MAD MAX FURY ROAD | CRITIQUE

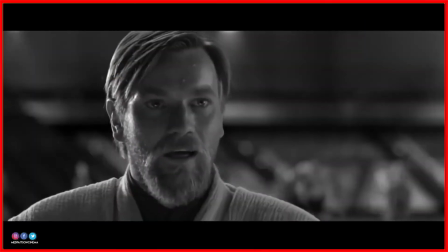Hello there.
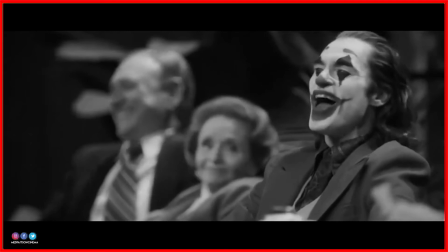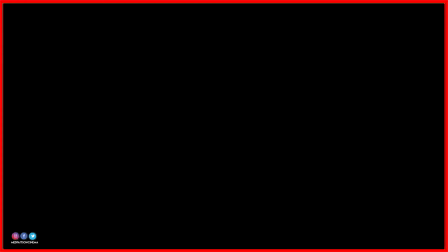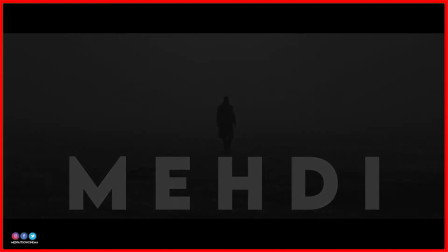J'ai vu tant de choses que vous ne pourriez pas croire.
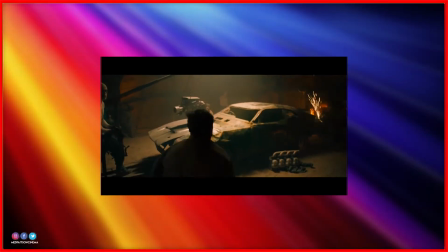Salut tout le monde, c'est Mehdi, j'espère que vous avez la forme. Je suis super content de vous retrouver en ce début de semaine parce qu'on va parler d'un film qui fait partie de mon top 10
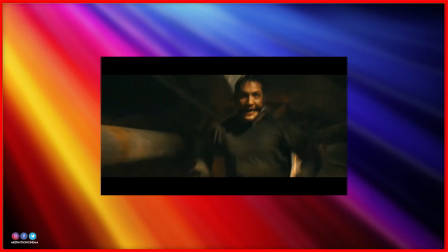décennies et il occupait même la 3ème position et il était également dans ma vidéo de mes films préférés.
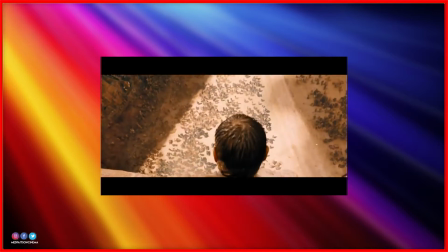On va bien évidemment parler de Mad Max Fury Road.
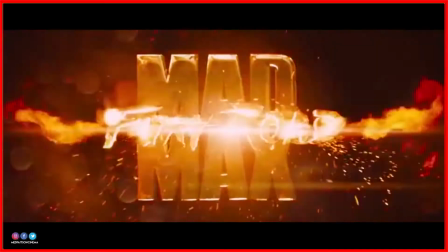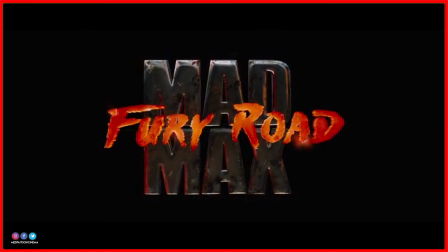Ah là là, quel plaisir incommensurable de parler de ce film.
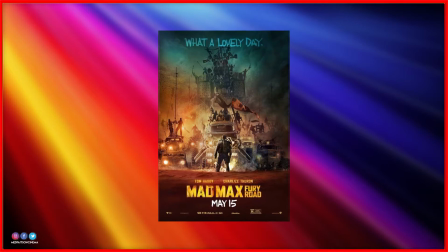Mad Max Fury Road est le 4ème film de la saga Mad Max initié en 1982 et c'est toujours réalisé par George Miller.
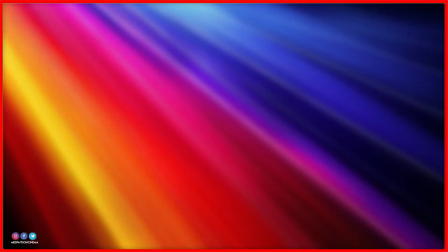Fury Road est sorti chez nous le 14 mai 2015 et au casting, c'est assez dingue, on y retrouve l'excellent Tom Hardy,
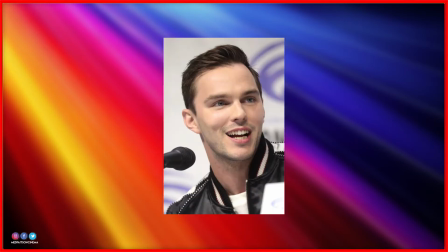mais aussi Charlize Theron, Hugh Keith Bryan, Nicolas Hoult, Zoe Kravitz, Rosie Huntington-Whiteley,
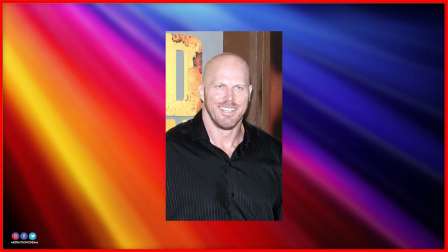Riley Keough, Nathan Jones et Josh Ellman.
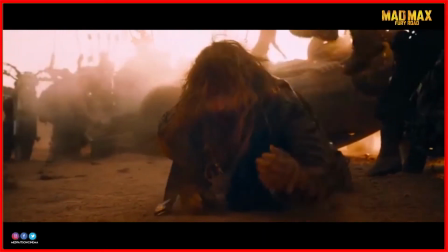Le point le plus important du film, c'est évidemment la réalisation de Miller qui est juste d'une précision exemplaire.
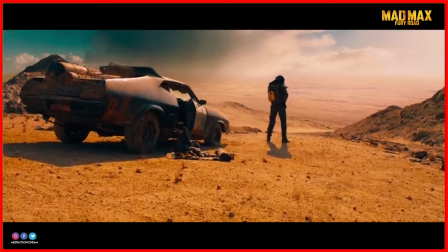Il réinvente presque le genre du cinéma d'action en un film et à lui tout seul. Dès le premier plan du film, Miller va mettre en place tout ce qui fera le lore de son film.
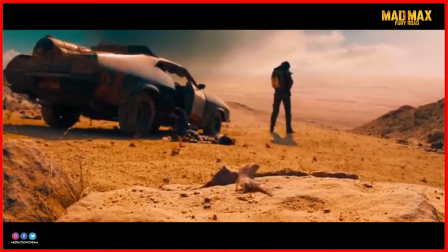Au début, il nous propose un long plan suivi de la voix off de Tom Hardy pour nous expliquer un peu le contexte.
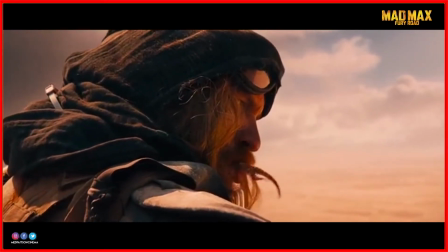Et dès que l'acteur va dévoiler une partie de son visage, le film va commencer à partir dans son rythme effréné.
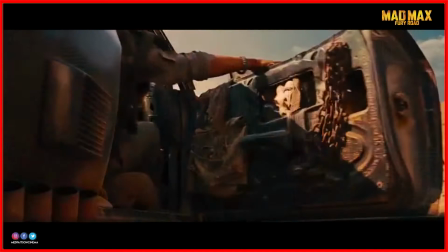Pour Miller, pas question de perdre du temps. Beaucoup de plans courts vont s'enchaîner, gros zoom sur le moteur de la voiture et Max s'en va.
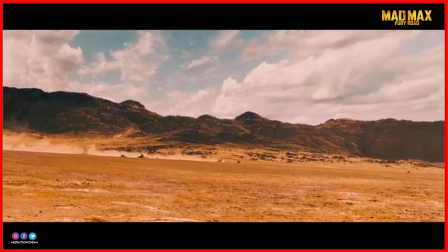A partir de là, et en seulement 2 minutes, Miller a installé les bases de son film. Rythme effréné, action et course-poursuite.
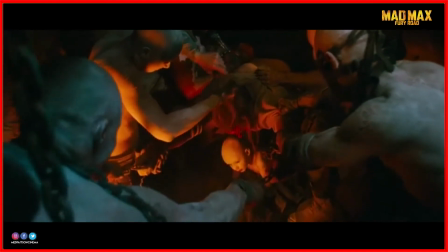On fait ensuite face à une toute petite pause coiffeur, mais attention, pas question de laisser le spectateur s'endormir.
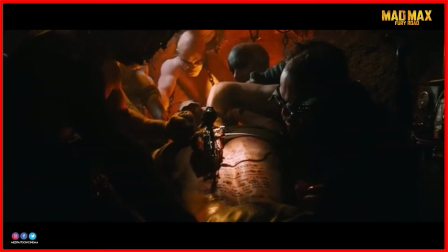Cette fois, on est parti pour un road movie surboosté en plein désert post-apocalyptique.
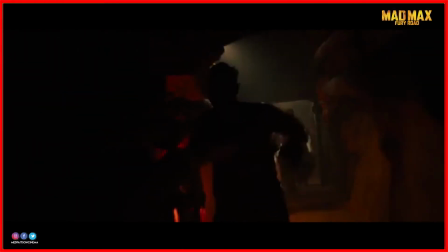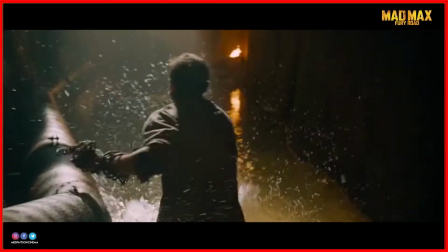Dès cette première évasion, la réalisation de Miller est tout juste exemplaire et tellement bourrée d'idées.
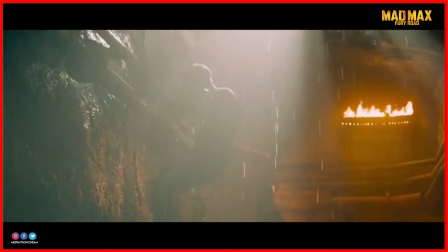Il va en effet réutiliser des effets qui avaient quasiment disparu, quitte à déstabiliser son spectateur,
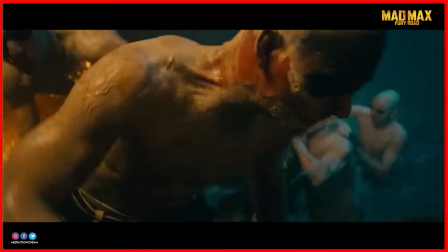et je pense notamment aux séquences accélérées qui donnent un rythme complètement dingue au film.
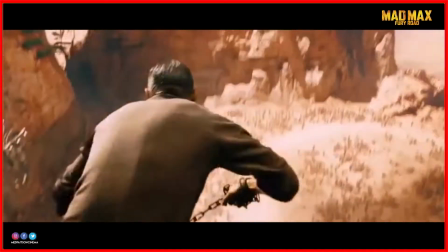La réalisation géniale de Miller arrive à nous essouffler avec son personnage.
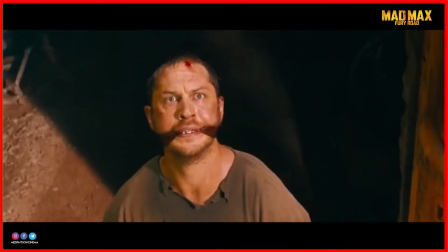Les plans s'enchaînent très vite, il accélère des passages et on en perdrait presque les personnages du regard, tellement notre cerveau n'était plus habitué à ça.
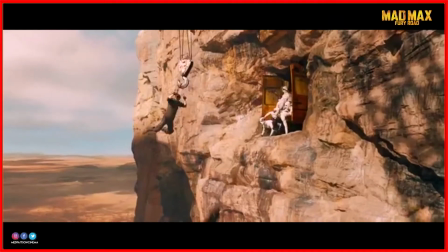C'est ça qui est assez dingue, l'action ne s'arrête jamais et tout s'enchaîne avec une fluidité parfaite.
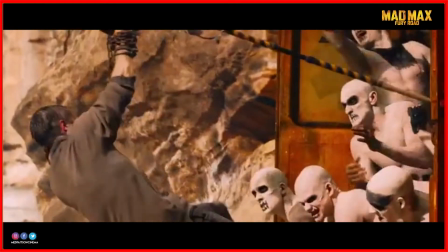Et surtout, on ne s'ennuie pas une seule seconde. Et on parle là des 5 premières minutes du film.
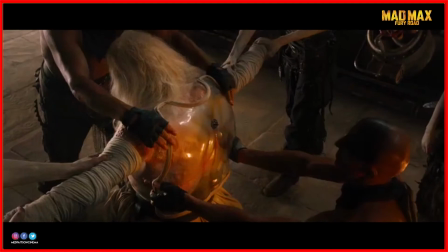Ensuite, la réalisation va se poser et nous présenter Immortan Joe et ses fidèles,
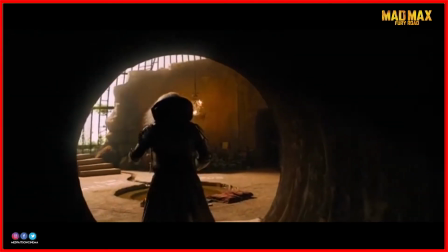mais aussi le fil rouge du film qui est le fameux convoi contenant les femmes de Joe.
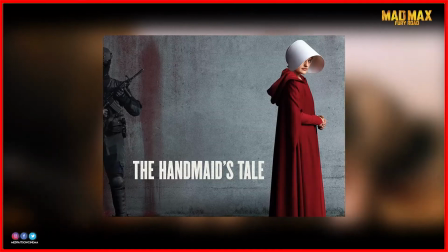Et d'ailleurs, le traitement des femmes dans Fury Road nous rappelle assez souvent celui de Handmaid's Tale, la série de Hulu où on nous présente des femmes maltraitées qui servent juste à donner vie à des enfants.
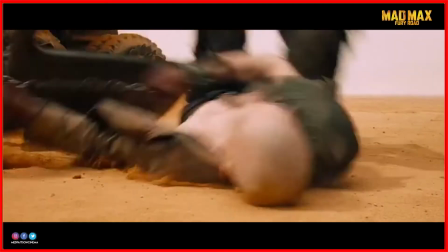Ici, on nous propose le même propos et putain de merde, qu'est-ce que ça me fait rager de voir des femmes dans cette position sociale?
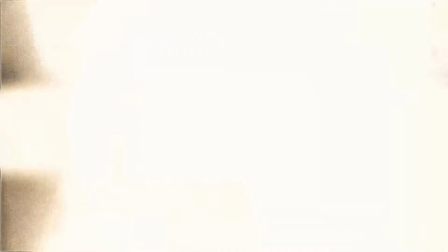Et dire que de nos jours, il y a encore des personnes qui réfléchissent réellement comme ça?
Hey. Franchement.
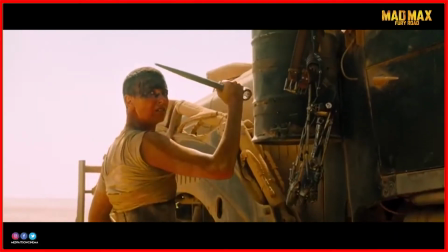Voilà. Il a raison!
Le message féministe du film est donc très clair et très fort, et la rébellion des femmes est en marche,
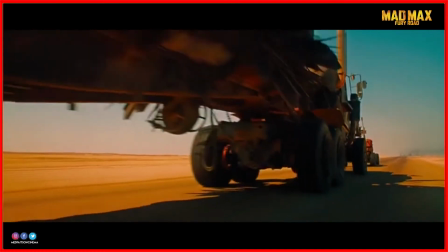et on va avoir le droit à sans doute l'un des meilleurs personnages féminins de tous les temps, Furiosa.
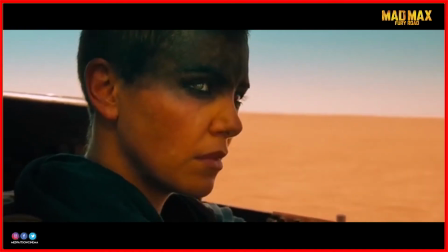On y reviendra un peu plus tard dans la vidéo.
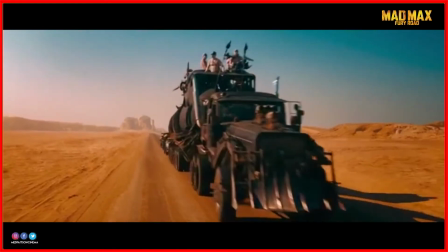Mais bref, vous l'aurez compris, la réalisation est quasi parfaite dans le premier quart d'heure du film, et ça va servir à poser les bases et le rythme du long métrage, et ça, pendant la totalité du récit.
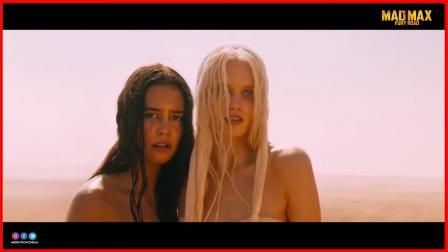Avec quelques pauses à droite à gauche quand même, le but de George Miller n'est pas que l'on devienne épileptique.
Oula!
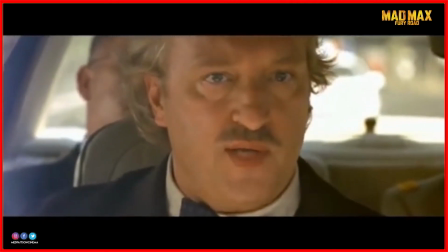Méfiez-vous quand même avec ces zouaves, hein. C'est poli par devant et c'est par derrière qui vous en tue.
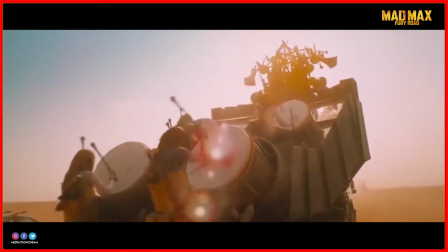Autre point important qui fait son effet au niveau de la réalisation, c'est le choix d'utiliser très peu, voire jamais, d'effets numériques.
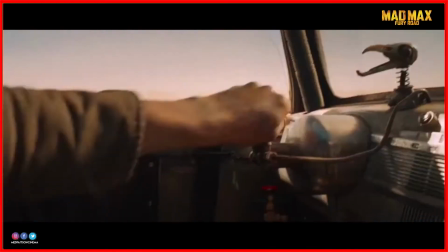Véritable force de ce côté-là qui rendra les cascades authentiques et le rendu est juste bluffant.